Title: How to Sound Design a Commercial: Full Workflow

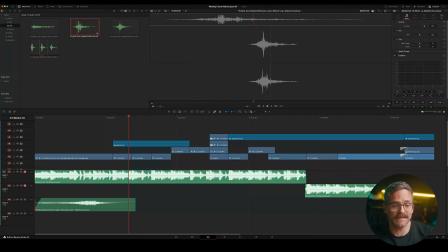[8:15]
All right, that sounds pretty good, but I'm actually also gonna add a second one just to make the effect a bit more intense.
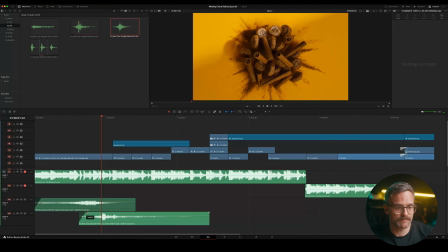[8:22]
So let's grab this one right here, and then let's place it to where the peak matches that transition. All right, yeah, that's pretty cool. Now let's have a look here. Next, we have this box spin shot right here.
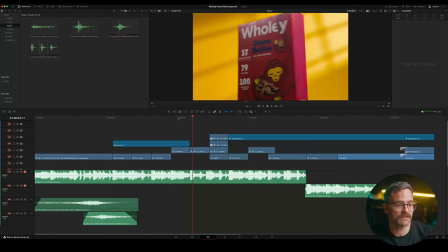[8:38]
So we really want to accentuate that movement, probably with a whoosh sound.
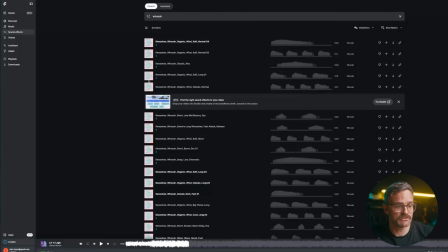[8:43]
So let's listen to a few of these right here. Now the movement is pretty fast, so I kind of need a short whoosh. Maybe I'll just look for a whoosh fast.
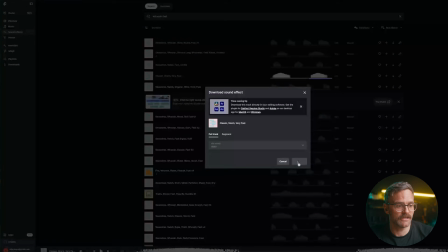[9:00]
All right, let's go with this one right here. So we actually have two whooshes in here.
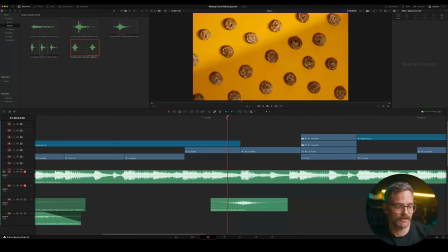[9:07]
And I like the second one more, so let's bring that one in there. Now I actually would want it to sound a bit deeper.
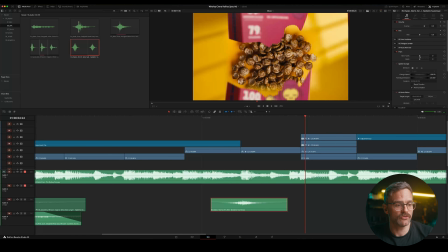[9:14]
I think the pitch is a bit too high. So I'll go to the pitch settings right here and bring down the pitch. All right, yeah, that sounds pretty good. Now, right after the box spin, we've got this explosion of cine rollies.
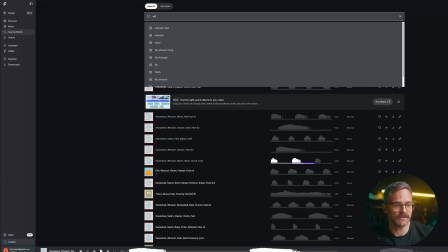[9:28]
So let's go over to Epidemic Sound and look for some explosion sounds. I actually like this one already, but let's check out a few other ones.
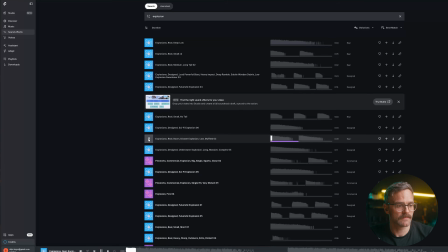[9:38]
All right, let's go with this one right here. And I'm actually also going to download that first one as well, because maybe we can just combine the two. So let's start with this one here.
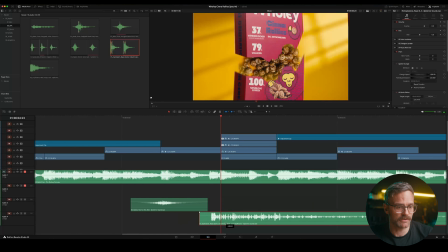[9:51]
Let's put it there at the cut where the explosion starts. All right, that sounds pretty good.
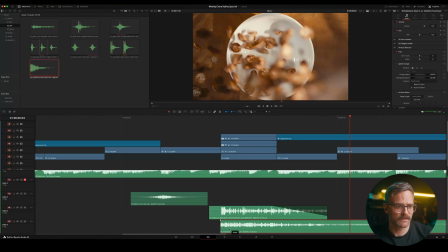[9:57]
Now let's add that second one. Line that up and play it back.
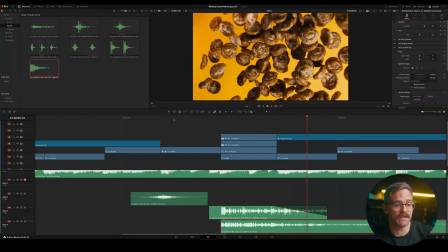[10:04]
Okay, so I think the combo of the two is pretty nice because one is just a little bit lower than the other one. So by combining the two, you get a little bit more depth in the actual sound effect.
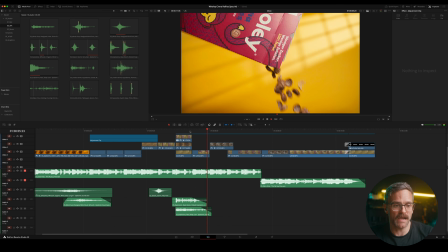[10:14]
So next we've got the cereal pouring out of the box and falling into the bowl.
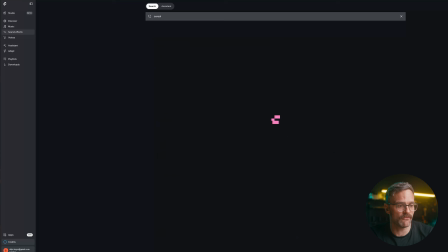[10:18]
So let's see if we can find that sound.
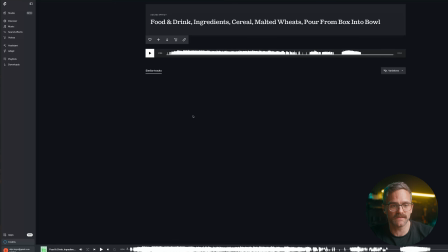[10:24]
So this one is kind of what I'm looking for. So if I just click on the title here, Epidemic will actually give me a list of similar sound effects,
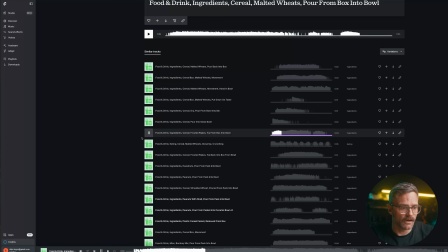[10:34]
which makes it super easy to find something like this. All right, so there are a few here that could actually work.
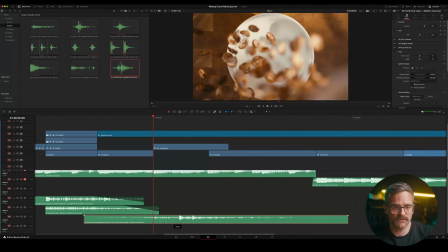[10:43]
I'm gonna grab this one right here. And I want the sound of the cereal hitting the bowl to be just slightly before it cuts to that visual.
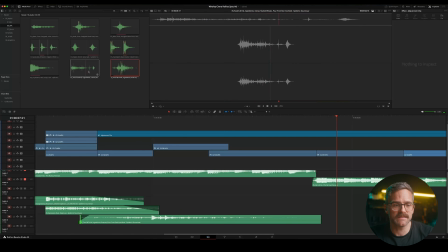[10:53]
All right, this actually doesn't sound too bad, but let's see if maybe the other one sounds a bit better. Okay, I actually like the sound of the cereal hitting the bowl on this one better, but it's a bit too short in the beginning.
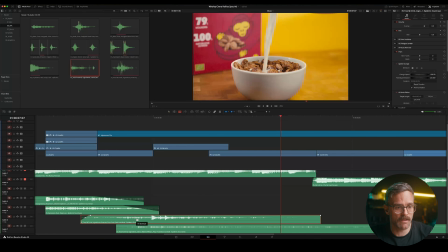[11:08]
So let's just combine the two. I'm gonna make a cut right here, and then I'll just fade that out and also lower the volume a bit. All right, so that sounds pretty good. Let's just trim this one down and then that should be all good. All right, now we've got the milk pouring into the bowl. That shouldn't be too hard to find, I think. Let's try first with milk pour.
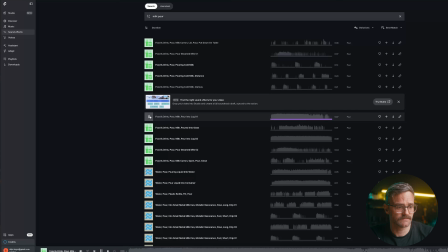These are all a bit too much like milk pouring into a glass, so they're not really gonna fit. Maybe let's try milk cereal. Okay, no, that's not really what we want either.
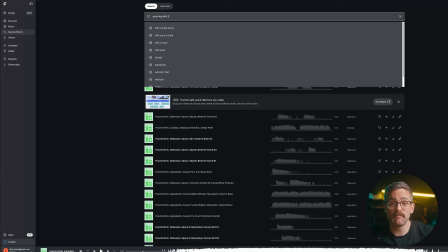[11:53]
Maybe I'll just write pouring milk into a cereal bowl.
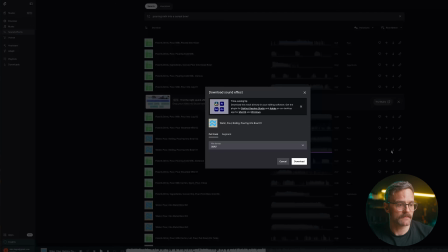[12:00]
All right, I think this one might work. Let's just go for that one. Now let's see from which point we want this sound to start.
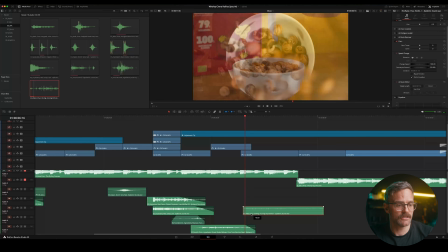[12:09]
I think here should probably be good.
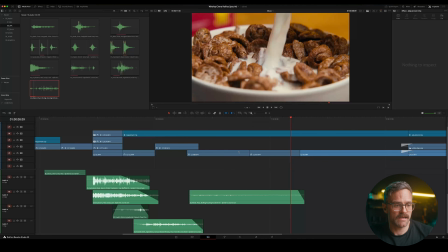[12:13]
All right, so the problem now is that I feel like the sound is too fast for the visuals.
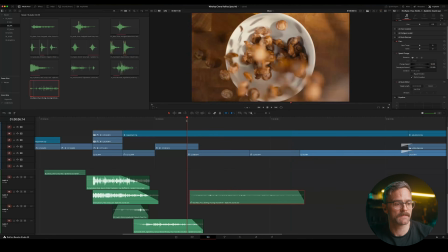[12:18]
So let's just slow it down to maybe 50%. And obviously now the pitch is off.